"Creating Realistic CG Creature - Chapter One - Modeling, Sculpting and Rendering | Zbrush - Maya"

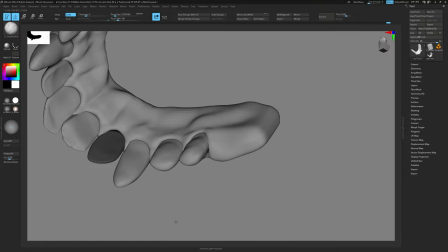974s
That will bring more realism to the mouth overall and then I will reshape them and make them look like a crooked teeth
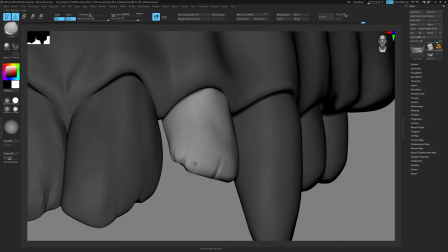982s
and for this pass I will add a little bit of cracking and chipping randomly on each tooth.
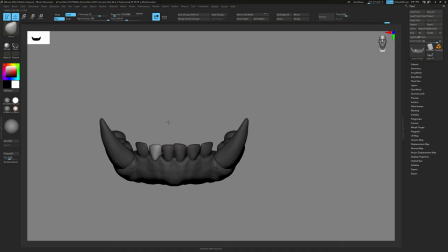988s
I also make sure I sculpt and shape the volume from inside of the mouth that will help to shape them even better.
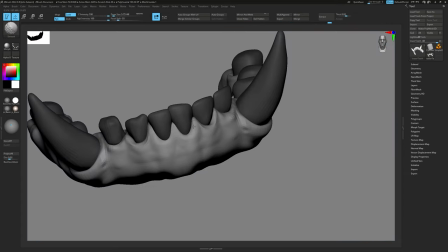995s
Also I want to give the geometry a good volume for the subsurface scattering to travel through and while I'm at it I keep updating the gums at the
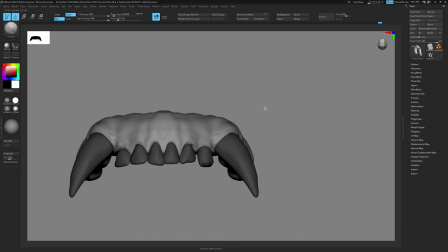1003s
same time just to make sure they are sitting as they should inside the gums and I always check how the lips look like while I'm
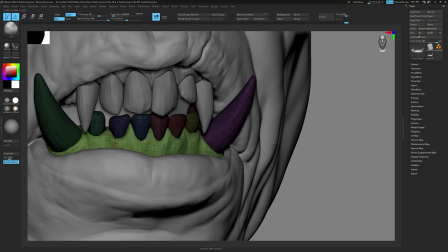1012s
updating the teeth and the gums if there's any updates required which most of the time there is
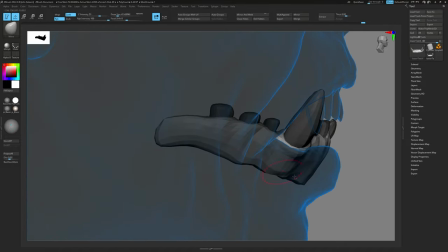1018s
and then I refine the shapes for the gums to make them sit nicely inside the mouth
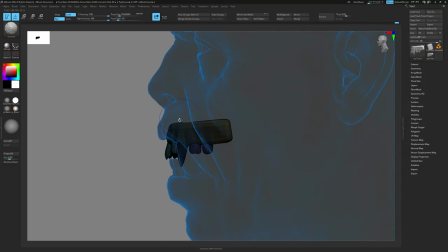1024s
And that was the quick pass for the teeth. There wasn't much to it really.
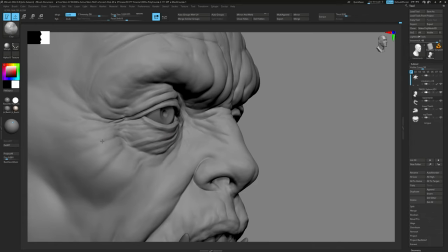1029s
Then I continued refining the face. From here it's a matter of dedicating time and effort to another area of the head.
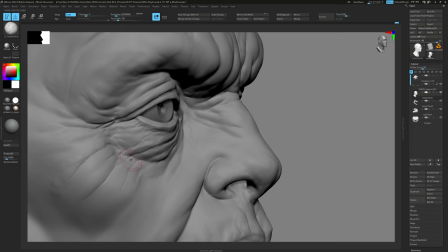1037s
The level of detail you want in the model is directly proportional to the time you spend sculpting it.
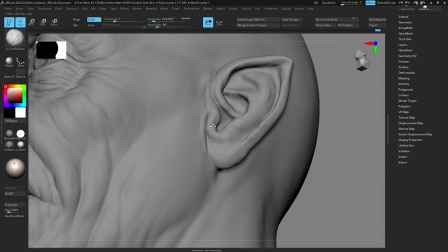1043s
From my experience this is what distinguish a quick model with minimal sculpting time from one that has more time and effort invested.
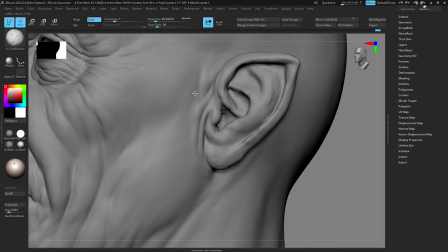1051s
In production and many artists and visual effects houses are aware of this, it's a topic we often discuss at work.
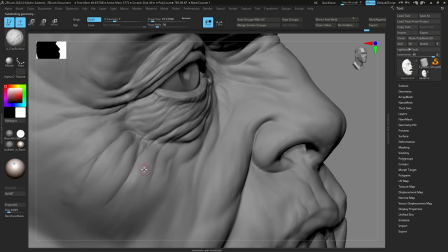1058s
It comes down to the cost of the model, client negotiations, and role of the character in the shot, whether it's a hero character, mid or background character.
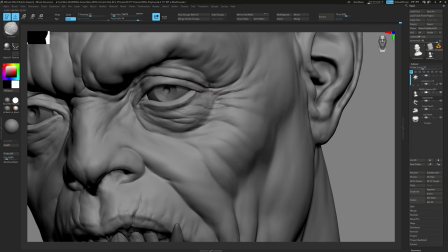1066s
All these factors significantly influences the amount of details we need to add in the model.
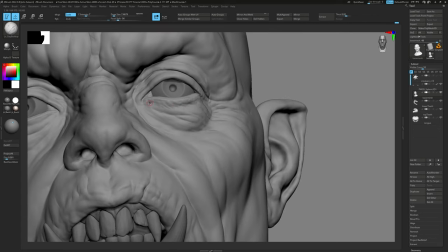1071s
However, for personal projects, I believe you should do whatever you like and have fun with it.
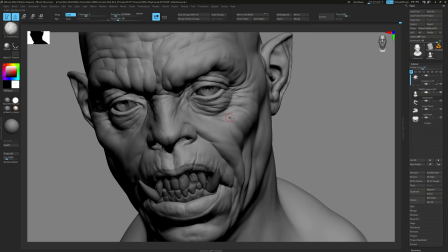1077s
Take the time you need and enjoy the process and learn along the way. After all, it's your project, so create characters and art that you are passionate about.
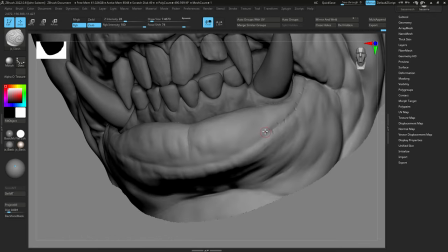1084s
That's at least how I approach it. Now let's add more details to the lips in asymmetrical mode.
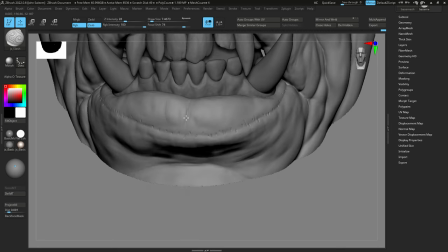1091s
Starting with the lower lip border by sculpting smaller creases.
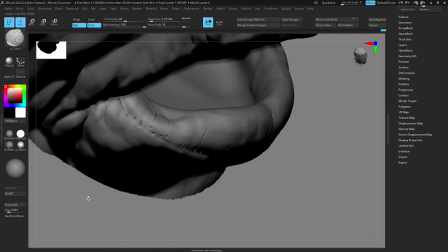1095s
Then I sculpt sharp lines on the lips first to define the deep creases we see on the lips, making sure to place them randomly.
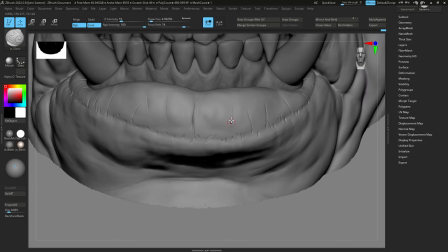1104s
And even Even though they may appear vertically, I try to break up the direction of the lines ever so slightly for a more natural and human-like look.
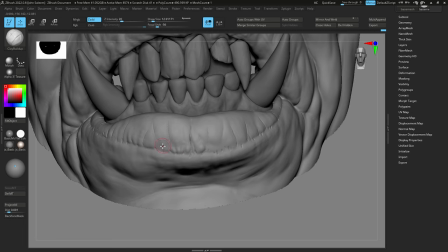1112s
Then with a clay build-up brush, I keep adding more volume in between the creases to mimic the cushion-like areas on the lips.
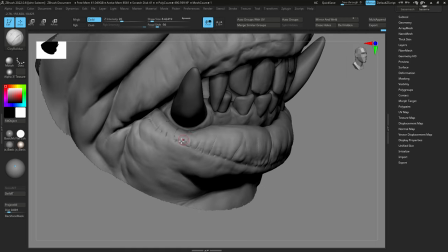1120s
I like to have the borderline very well defined, I tend to exaggerate the details on the lips.
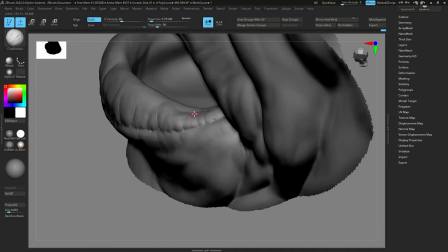1126s
However, a lot of these creases and details will look softer when applying subsurface scattering.
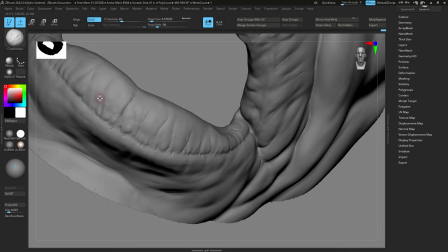1131s
Also making sure not to extend the sculpt all the way inside the mouth. I'm avoiding adding very fine details.
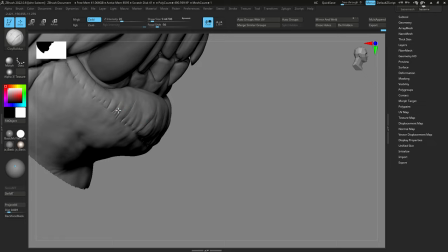1139s
I will get that from adding texture XYZ displacement.
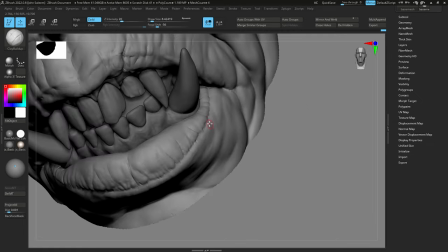1142s
My goal is to add mid to large details on the lips, just enough to show up from a distance in render time.
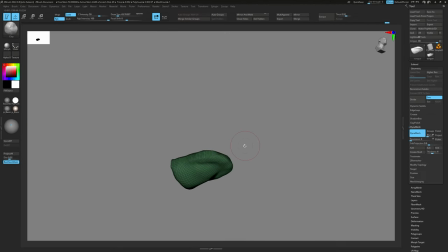1150s
So even though I'm sure I probably won't see the tongue inside the mouth, still I just wanted to have a geometry that represents the tongue. I will not spend the time sculpting details on it, but having the mesh in there with basic texture is a good safety net.
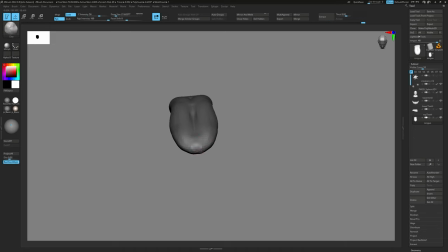1166s
While sculpting all the fine details could be fun to do, there is no point in investing the time on it.
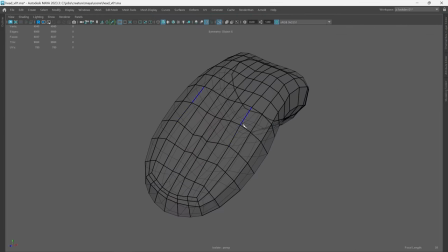1174s
So after sculpting the basic shape, I'll returbo the decimated mesh, give it a quick UVs, then add it to the mouth group.
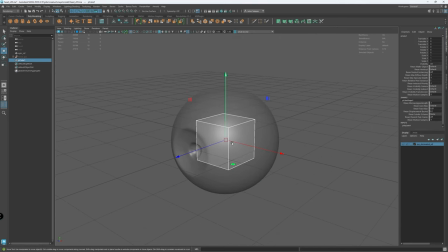1184s
Okay, let's create the eye setup. I imported the decimated eyes from ZBrush for size reference. For the Scalera geometry, I created a cube, then subdivided the mesh four times in Maya.
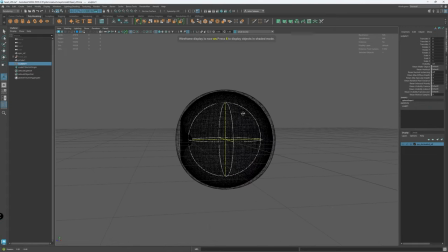1197s
Then from the deformation menu, I added a sculpt modifier, then scaled up the modifier larger than the subdivided cube.
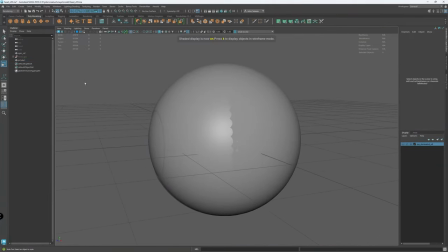1206s
And that's how I created perfectly rounded sphere with all quad mesh without any triangles in the bulge of the cornea.
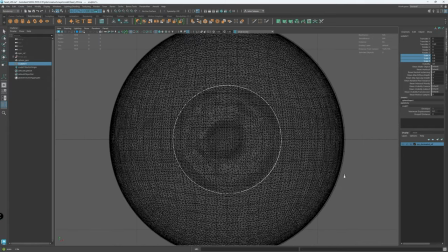1213s
Then I added another sculpt modifier, then resized it and moved it in Z to shape the bulge of the cornea.
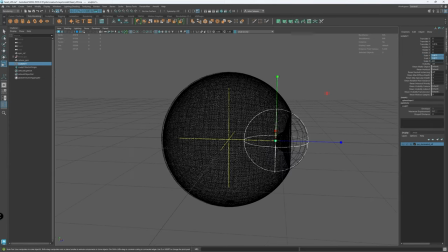1219s
The size is roughly half of the radius of the sclera.